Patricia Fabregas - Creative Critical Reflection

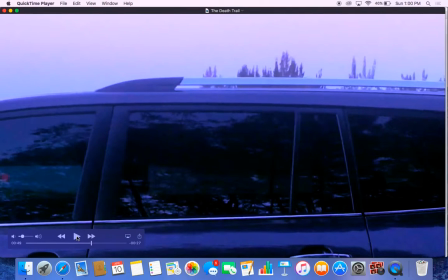Angel, what are you doing? Yep. Okay, so you hear him screaming, and we actually did this through the voice memo app that most iPhones come with. And what we did was we just shot this without anyone in the car because since, as I mentioned earlier,
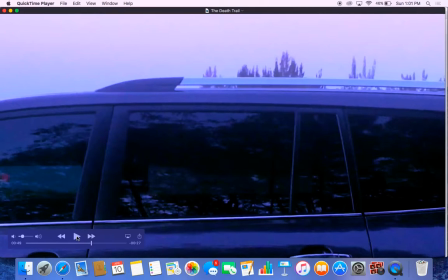lighting was a big problem, and we needed to get as many shots as we can during the daylight before it turned pitch black. So what we did is we shot this before we worried about getting the right audio.
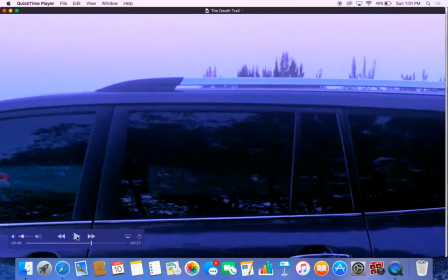So we just shot this and muted the shot and then added in the audio that we took much later of the victim screaming and then his final words and whatnot. And again, you can see the bluish hue, which is gonna transition shortly.
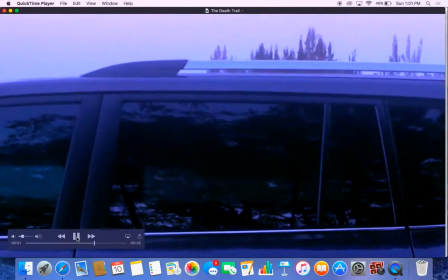Okay, so you hear the screams. Oop.
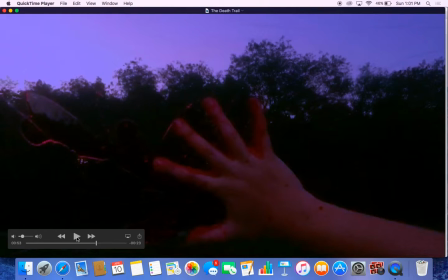Okay, so this is the climax of the first 2 minutes, and actually that's actually my hand. And what I had to do to prepare for this is, if you don't know,
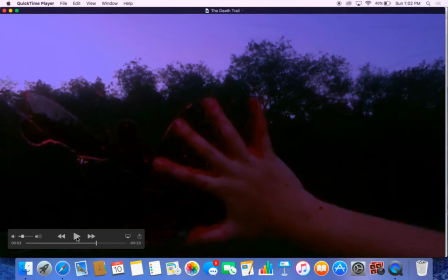fake blood stains everything you own. Okay, so what I had to do is I had to prepare the car intensely before filming this because it's not even my car, it's my mom's, so I would have, you know how it is.
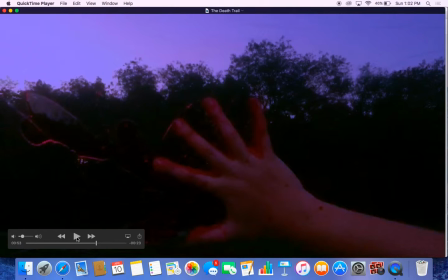So I held the blood in my hand like a little cup, I guess you can say, like a little pool of blood in my hand, and I swung it onto the window to get the right amount of splatter,
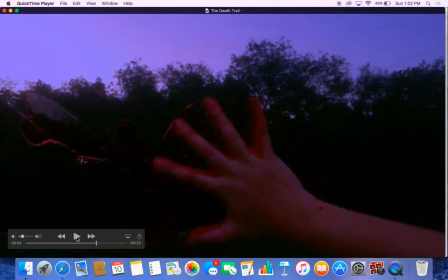and then slapped my hand onto the window and dragged it down. And the way I prepared the car was I put clear wrap all over the windows and made sure it was as smooth as possible so you wouldn't see those bumps or ridges.
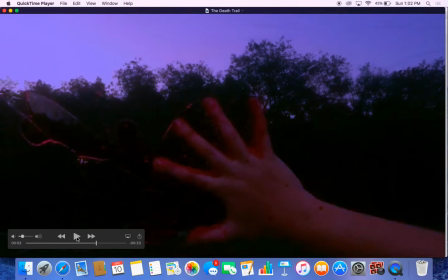And then I put paper towel all over the back seats of the car so when I swung it, it wouldn't stain anything in front or behind me. And the reason I did the slow pull down, okay, so I'm going to get back to what she said right now.
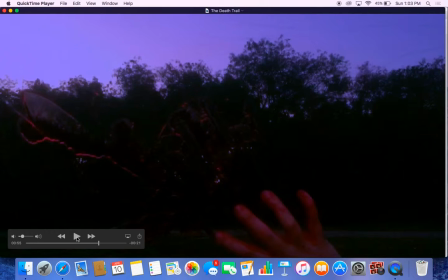The reason I did the slow pull down was because it kind of shows how at the moment he's panicking and he holds onto the window because, you know, he's in pain, and then all of a sudden he goes down, and it kind of shows
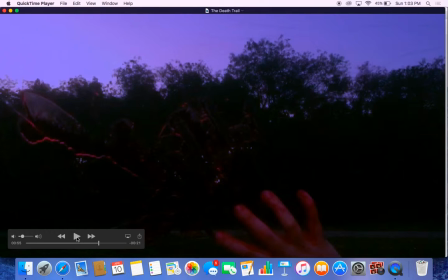his vulnerability, I suppose you can say, and how he kind of just, you can see the process of his death just through his hand falling down. Because at first it's such a lively motion hitting the window, and then he slowly falls down, being dead.
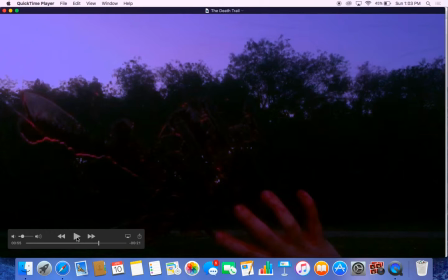And at this point, the music stops right where the blood splatters, and you can hear the killer saying, "Now you won't leave me," in a very low tone. And we did this because it would add an element of suspense and of horror to the film,
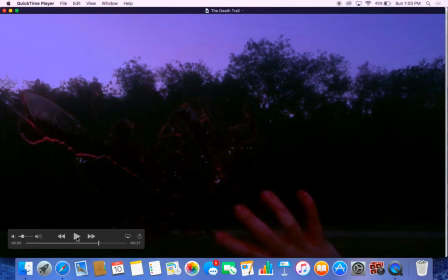and it was all planned out so that the final climax was very calm. Not calm, but so the killer at the climax was calm, to say in better words.
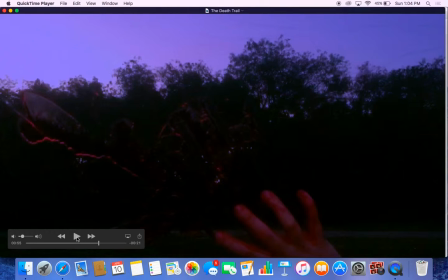We wanted her to stay very calm and collected throughout the entire process because we wanted to show what type of killer she was. And also, another thing that we did differently from most genres, or most conventions in our genre, was we revealed the killer very early on in the film.
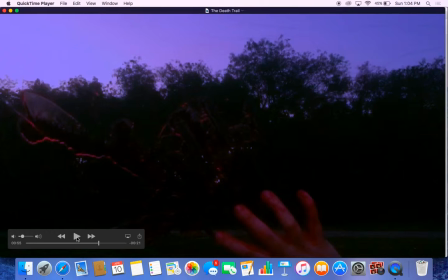Whereas in a lot of other horror productions, like for example, Scream, the killer, you know the killer is killing people the entire movie and you find out who it is at the very end. Whereas this movie is more like, you know who's killing it, you kind of know her reasoning,
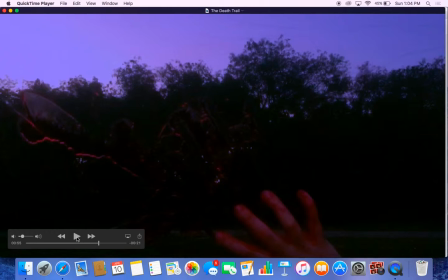but you're just going through the process of the killings and how she evolves as a murderer. And at the end, we kind of plan her to kill herself, but her friend stopping her before she does.
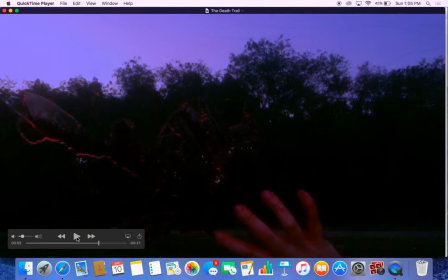So yeah, we wanted her to be portrayed as a very calm and collected killer, and we kind of did a little twist.
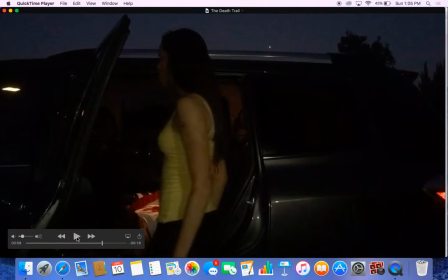So here is where you can see there's no longer a blue hue, and it's very dark and faded. You can see the whole crime scene right here, and she turns around with blood all over her and looks straight into the camera.
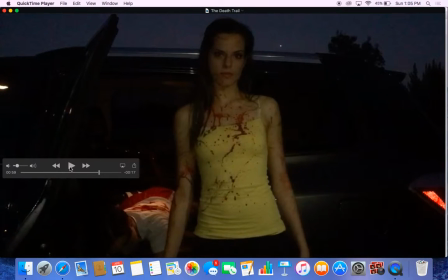This actually was not planned. The actress just did this on her own, and we thought this was very interesting because it was another way to draw in the audience, and it kind of made the audience feel like, oh, okay, well now she's gonna come kill me, oh no.
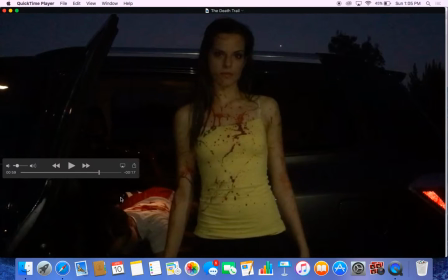And then you can see here the victim lying hopelessly, and then she's kind of smirking here, which is interesting also because it shows her lack of remorse.
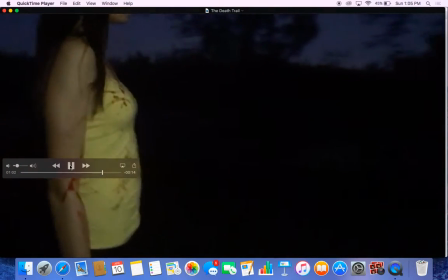And then she walks away, and we pan with her to the right, and
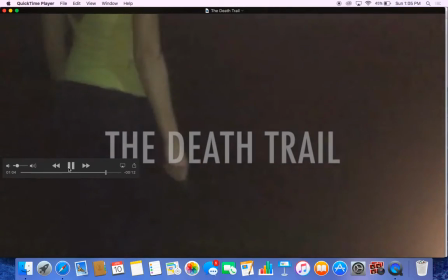here you see the title coming up, and her knife, and then,
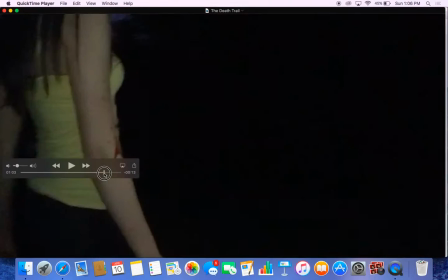I don't know, here she's walking towards the death trail,
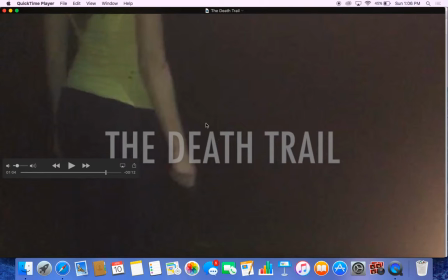which is what was seen earlier, and she's gonna go through and proceed killing more of her friends.
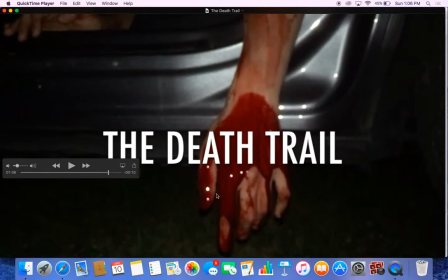And then here, we decided to do a close-up of the hand, because again it showed that vulnerability and how lifeless he is by the end of the scene,
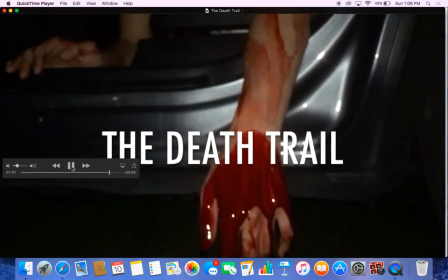in contrast to how lively he was in the beginning. So we did a slow tilt going up to see the victim and his state of,
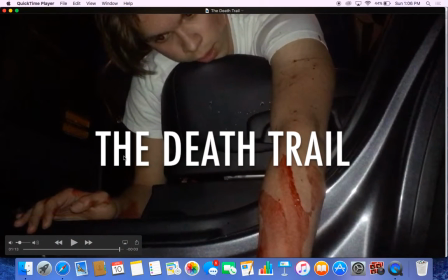and in his state of, you know, being dead. And you can see how loose his body is, how
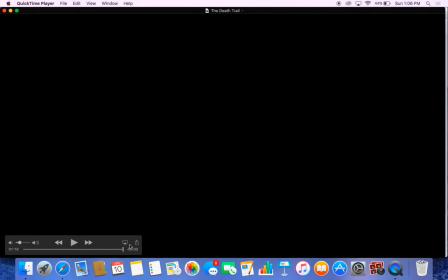the lack of movement, the lack of expression, and again it just emphasizes how dead he really is. So, as a little summary of what you just saw,
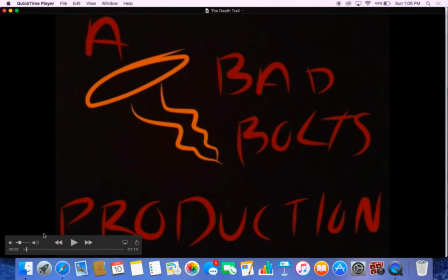pretty much the other technologies that we used throughout this film opening was Adobe Illustrator, which we used up here.
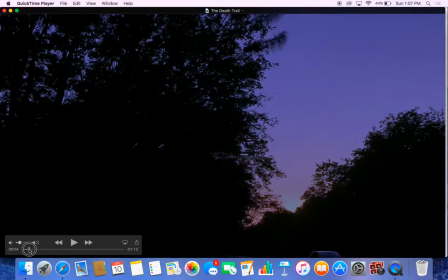We used iMovie for all of the editing,
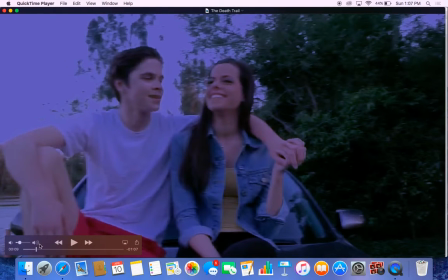and then I used GarageBand to try to minimize the noise of the wind.
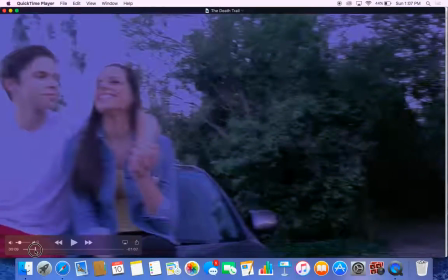And then we also
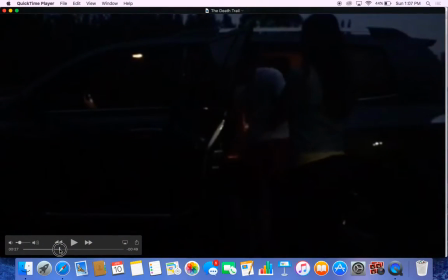used the voice memo app on most iPhones or Apple products in general, I believe, in this scene.
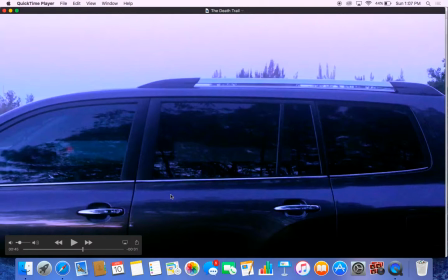to have the sounds of the yellings and the screams from the victim.
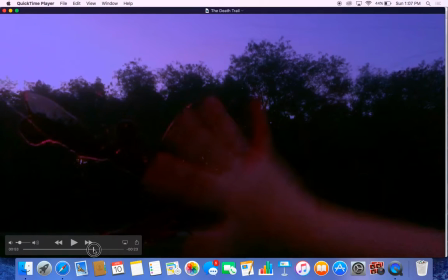So those are the main technologies we used, as well as we did all of the recording through an iPhone 6s.
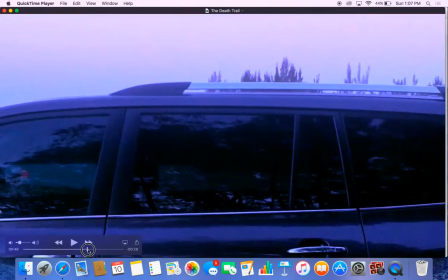We challenged most the conventions by
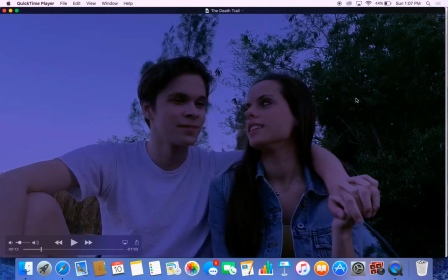showing the killer early on instead of guessing who the killer is. For example, this can be seen in Freddy Krueger, where you know who the killer is from the beginning and you know his motives, but it's still a very successful scary movie, which is why we decided to do this. Or one of the reasons as to why.
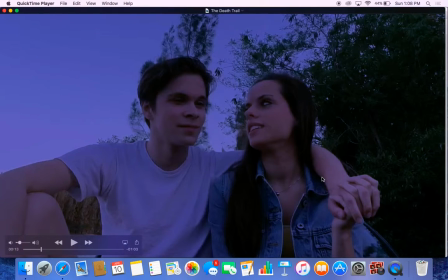Also because it creates a scarier killer when you know that she's perfectly fine up until the murder, and even then she remains very calm and collected. We plan to distribute this through streaming, which is perfect for our target audience,
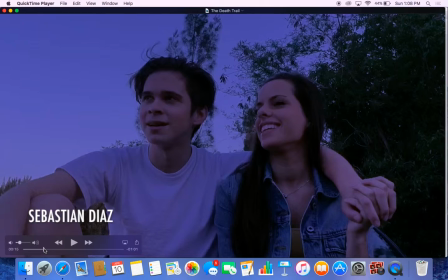because since they are a younger target audience, they are more accustomed to this idea of media convergence, so they will have everything available on their iPhones or their smartphones really, and it would be easier for them to see, to distribute themselves.
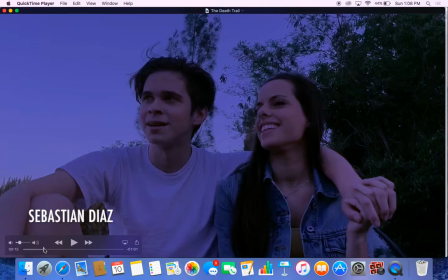They can market it themselves on social medias, and it's just a very simple way for us to get our target audience on board with the film.